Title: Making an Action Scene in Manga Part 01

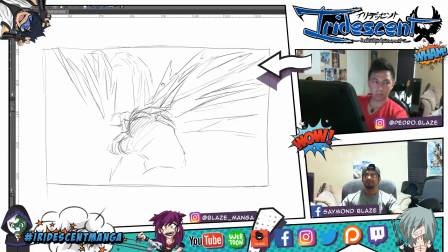(4:14)
Right now we just frame the scenes scene by scene, frame by frame.
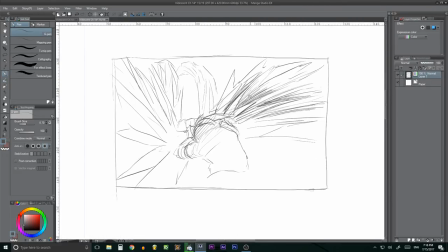(4:21)
Okay, maybe. Okay, that looks pretty cool. The diamonds are going around. And once Pedro draws them, like in more detail, you see like maybe some of the diamonds are bending, going in different directions.
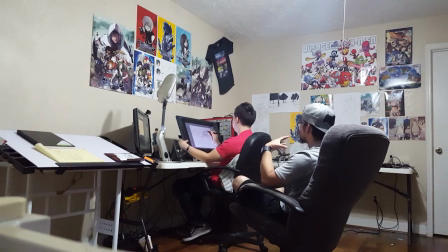(4:37)
Or the diamond mass, the diamond worms bending around him.
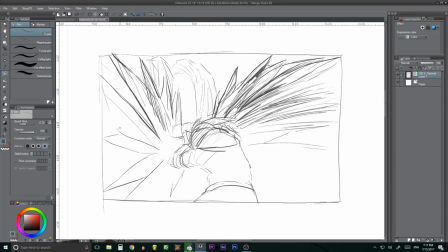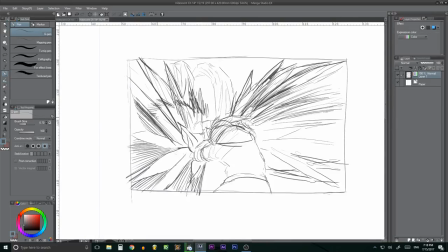So, what's happening here is the wings are protecting him, right? But we need to let So we need to show that the aliens are protecting him, but we're not giving it away right now.
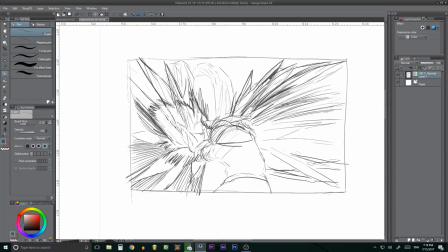(5:05)
We're gonna give it away after. We're gonna reveal it after. To the scenes. Yeah, after we change the scene. So right now I'm just making the plasma around.
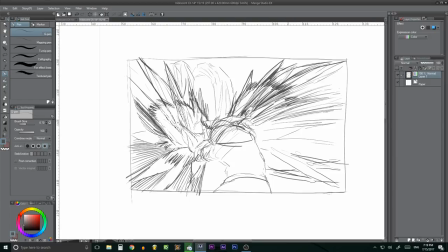(5:20)
To hint at it. To hint at it, yeah. And this is like just a plasma going around Shutter. Just to show that there is something right here, and it also gonna help with the effect of kind of like the explosiveness of the situation. Yeah, I agree.
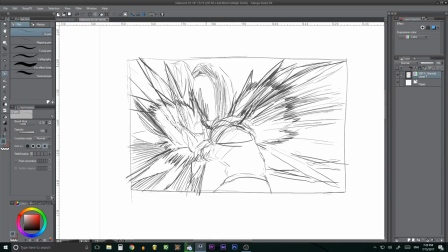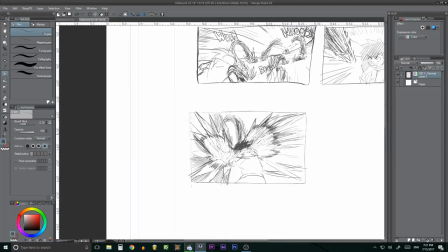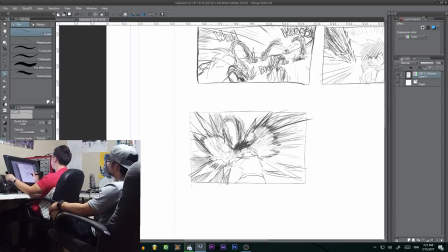(5:51)
Because right here we just see that something happened, that something's going around him. Yeah. Like it almost looks like, what's going on here? With the aerial, we're gonna see like the diamonds, the shape they're taking around each other.
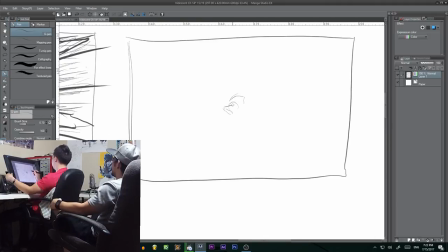(6:04)
For this scene, I don't think we're gonna add in any extra dialogue lines. I think the expressions, the faces of the characters are gonna say everything. Mm-hmm. Like a picture says more than a thousand words sometimes.
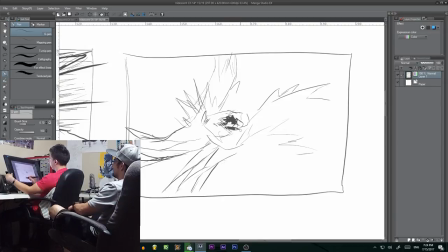(6:17)
So as long as Shutter has this like weird expression on his face, like what just happened, can I look, the reader will get it, like, oh my gosh, what's going on? I don't know, but I'm gonna take advantage of the situation. That's kind of what Shutter's thinking.
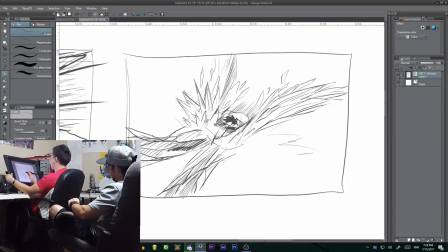(6:34)
Okay, let's see, I was going to say, oh my god, what's going on? I don't know, but I'll take advantage of this situation. I don't know. But I need to take advantage of this situation. I better counterattack now. Especially because my wings that came out of nowhere are protecting me.
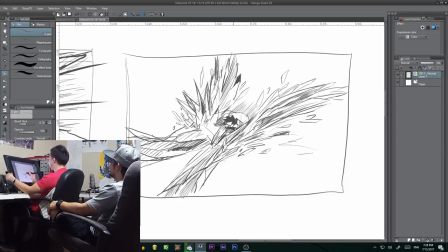(6:48)
These wings, they came out of nowhere. They look like my dad's. That's so weird. I wonder if it has something to do with my bloodline. And then we throw to a flashback. And we throw a flashback. When his dad was fighting me. No, not even that, when he says something like, oh, this wing is wrong in the family, or something like that.
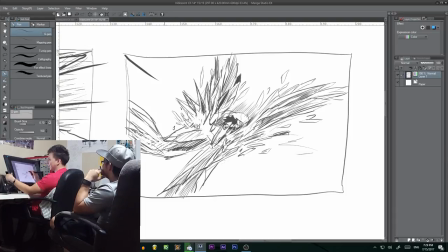(7:07)
oh, that's right. Okay, that's pretty cool. Oh, that's pretty cool. Now that I see it, it looks amazing. Yeah, you have to wait until the sketch is finished. Oh, the sketch is gonna finish faster, because we're gonna speed it up.
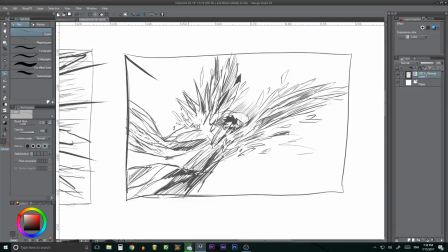(7:25)
Okay, for the next shot, I feel like it should be a close shot. Of Shutter opening his eyes with a confused expression on his face.
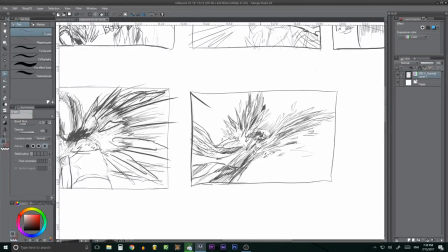(7:37)
Like maybe he moves a little the arms and then it's right before he sees the wings. So just make a closure of Shutter. His arms already move a little bit and with a confused look on his face.
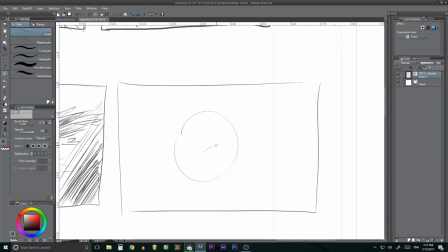(7:49)
Close shot? Yeah, okay. Kind of like the one. Yeah, close shot is good. Yeah, and you just move out the arms a little more because he's not. He just moves his arms to see what's happening. Is she wearing glasses in this?
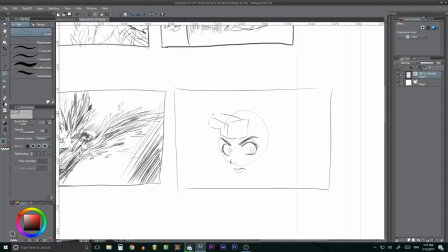(8:02)
No, he already dropped them, right? I think, I don't know. Yeah, because I think he drops them when the plasma hits him. Mm-hmm. The diamond hit him like 2 scenes ago. Mm-hmm. I think all the money shot, he was not wearing the glasses.